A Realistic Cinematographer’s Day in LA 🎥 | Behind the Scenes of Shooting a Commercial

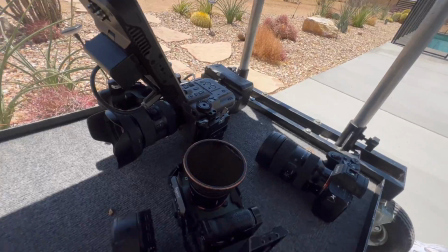4:17 I have my Sony FX6, the Sony A7 IV on the Ronin,
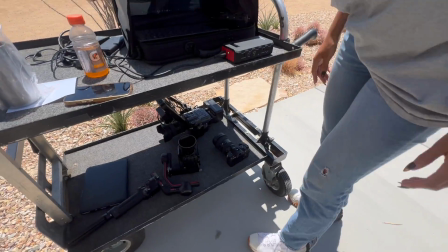4:22 and to the left is the iPad that I'm gonna let my client hold so she can monitor while I'm shooting.
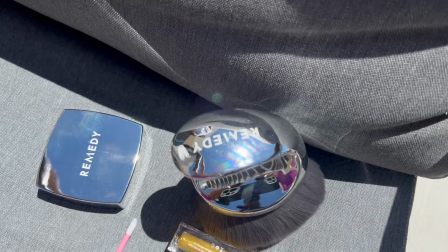4:29 And right here, these are the products that we're going to be filming for. Pretty cool.
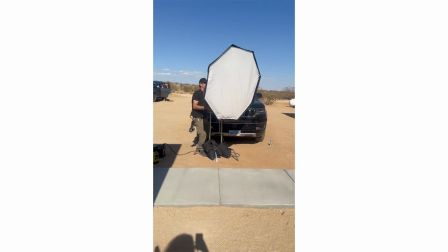4:33 And since it was an all hands on deck type of day, I couldn't get too much in depth behind the scenes,
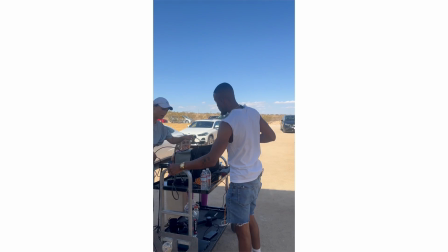4:38 But right here, I just want to show you guys a couple clips from when I was capturing the main talent.
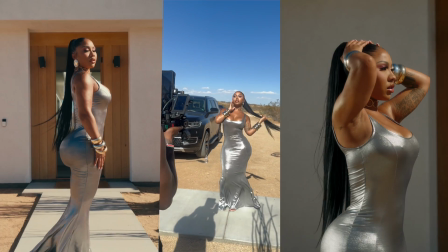4:44 Her name is Ari. And right here, this just shows us and some of the other production and pretty much what's going on set.
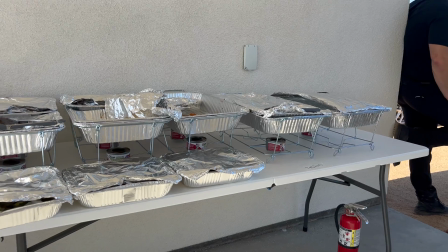4:51 I'm capturing some clips, some B-roll. Favorite part of the day, it's crafty time. Right here, this is what's left of the crafty.
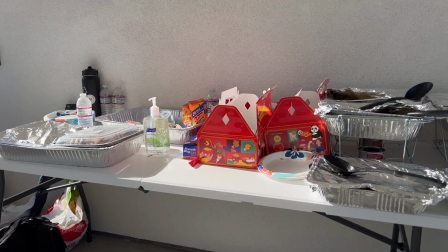4:58 Pretty much had some PF Chang's, some Chinese food, some chips, nothing too crazy, nothing too crazy.
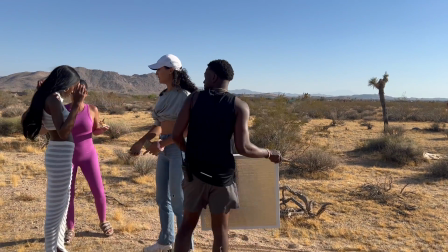5:03 We're getting set up for the next couple of shots. Right here I'm holding a bounce board, and what this does, it helps bounce light around.
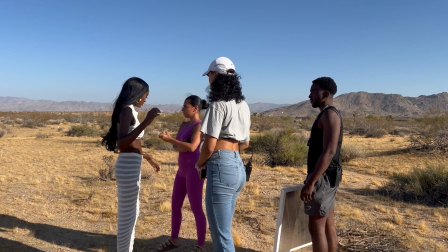5:11 So if there's too much shadow on one side of somebody, I can pretty much hold this up and fill in the shadows using that instead of having to set up a whole nother light.
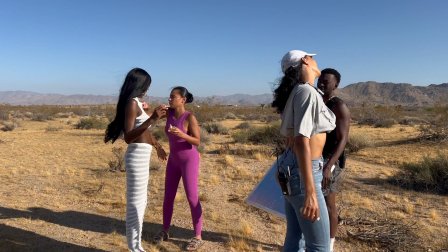5:20 And so right here I'm just trying to figure out, okay, what's going to be the best angle for me to fill in these shadows from.
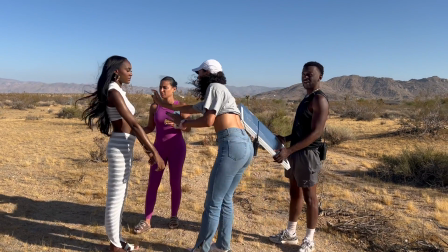5:26 And while I was doing that, I kind of discovered that if I hold this above her and I kind of move it out the way,
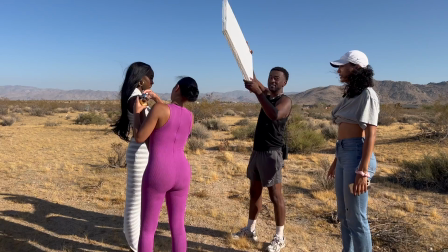5:33 it gives her face this kind of like cool revealing look. And I'm gonna show you guys what that looks like in the shot.
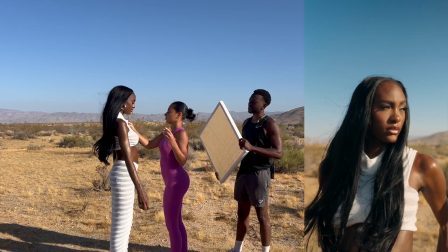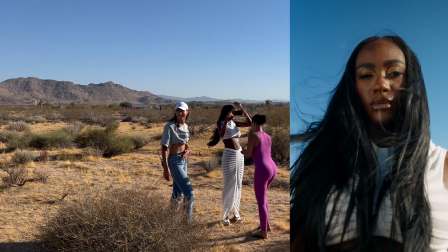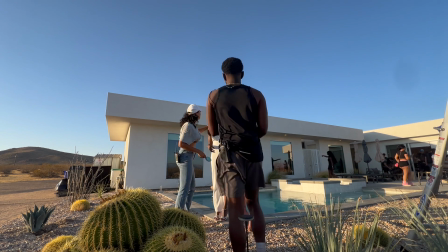5:52 And right here, I'm capturing some more shots that are close to the end of the day.
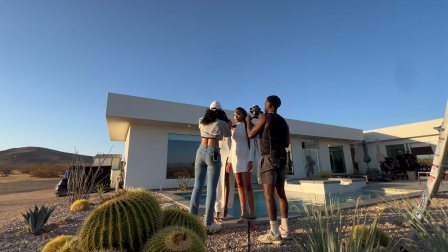5:57 These are some sunset shots. We have the model set up right next to the pool. And right here, I'm set up on a pretty tight lens.
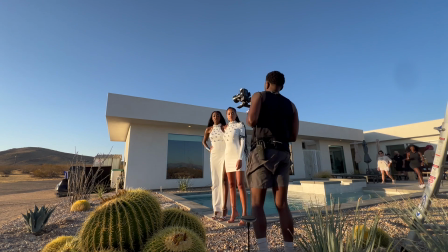6:04 I'll show you guys what the footage is looking like.
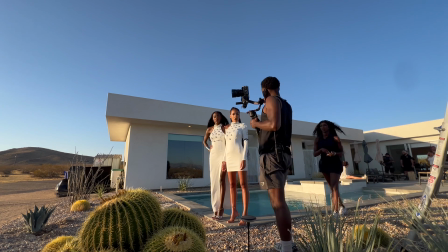6:05 But I wanted to get some cool shots where I'm kind of following around them and you can kind of see the background moving quickly.
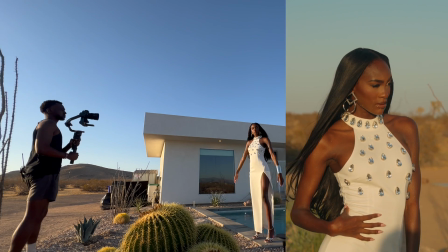6:14 So I'll show you guys an example. And then right here, these are just some solo shots of the model.
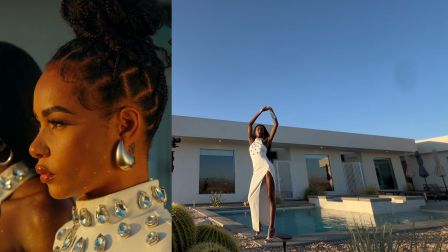6:18 As you guys can see, I'm on the Sony a7 IV with the RS3,
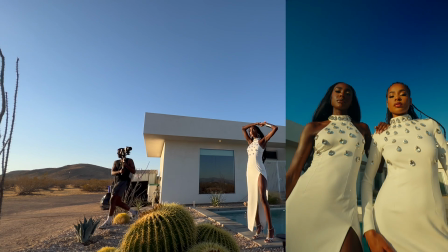6:23 and right here I'm just trying to figure out what's going to be the best shot, where the light is hitting from the best.
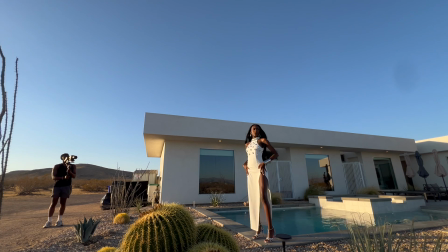6:28 And once I find it, I pretty much just like to stay in a spot, and I just like to make some minor movements.
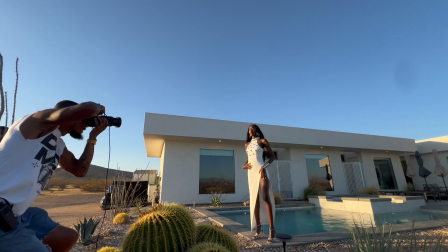6:34 Shout out to Chad. As you guys can see, we were kind of shooting tandem the whole day to basically move quickly on set with the different looks we had to accomplish.
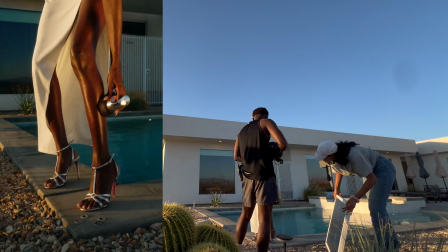6:41 And then right here, what I'm doing is capturing some shots of the model applying the product to her legs.
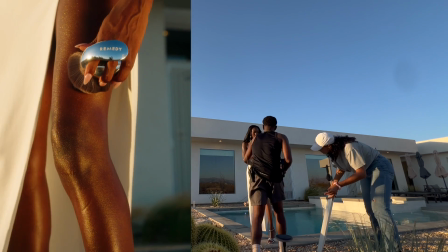6:49 As you guys can see, we're using that small bounce board to fill in the shadows underneath.
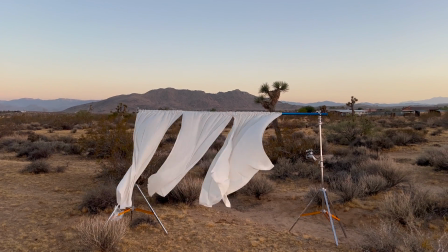6:54 And right here, this is probably my favorite setup of the day. I wish we had more time to shoot on it, but the sun was setting so fast.
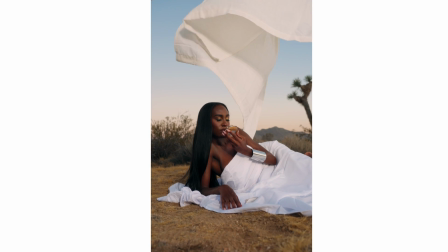7:01 Right here, shout out to Christian, the gaffer and Grip. He was pretty much setting this up while we were getting the last couple of shots in the other location.
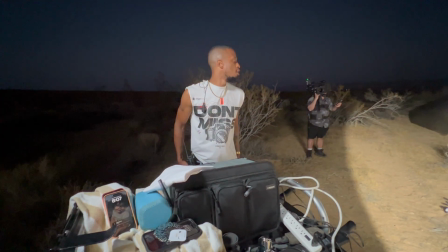7:09 And when we came over here, I'll show you guys a couple of shots of what that looks like. And then last but not least, unfortunately, because the sun had set, we had a couple of shots we still needed to capture.
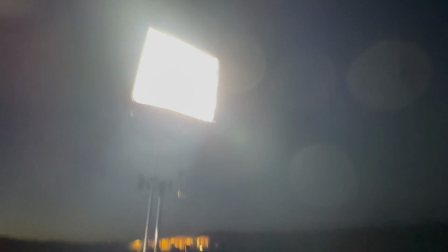7:17 We had to go ahead and improvise and just start shooting with the night. And as you guys can see, we have some light set up and we have a aperture 300D set up right here.
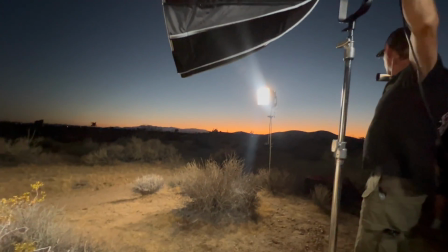7:26 And so we're pretty much getting set up, getting the model set up to capture this last look for the day.
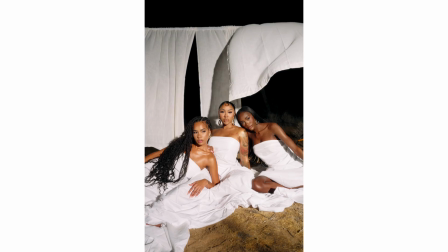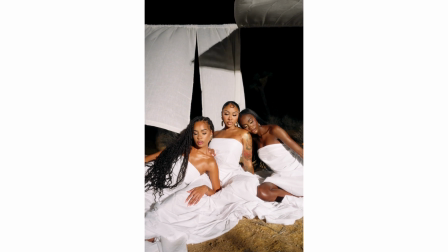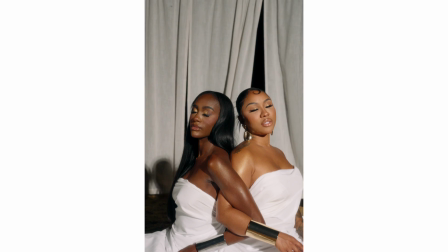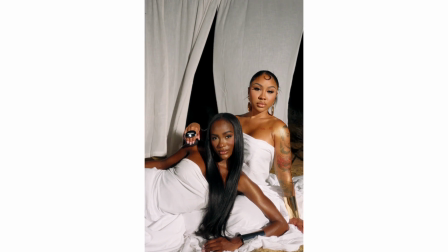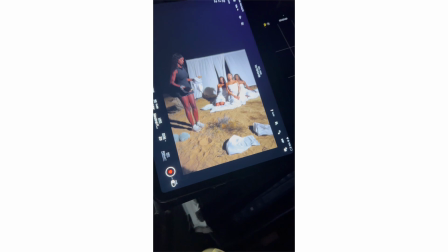7:52 If you guys don't use this monitor app with your FX6, you're sleeping. Shout out to my amazing client Ari.
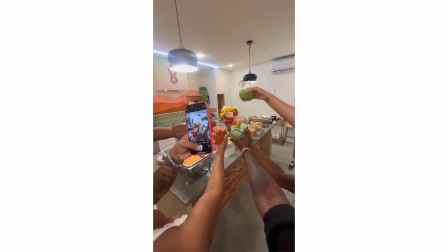7:59 She went ahead and got us a personal chef for the day. She got us drinks made, these customized drinks made, and it was just a great vibe, great food.
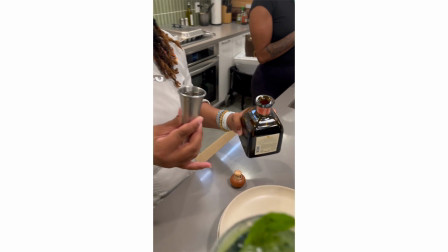8:08 She actually surprised us with some gift cards to go get massages because she knows how hard we've been working the whole day.
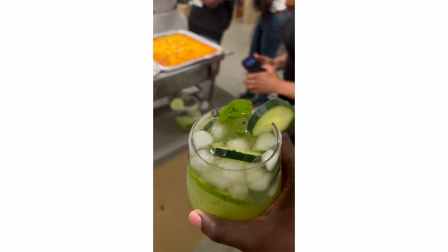8:14 So shout out to her. It was a great help. It was a great shoot, great vibes. And right now we're just back on our way towards Atlanta, and that's pretty much it.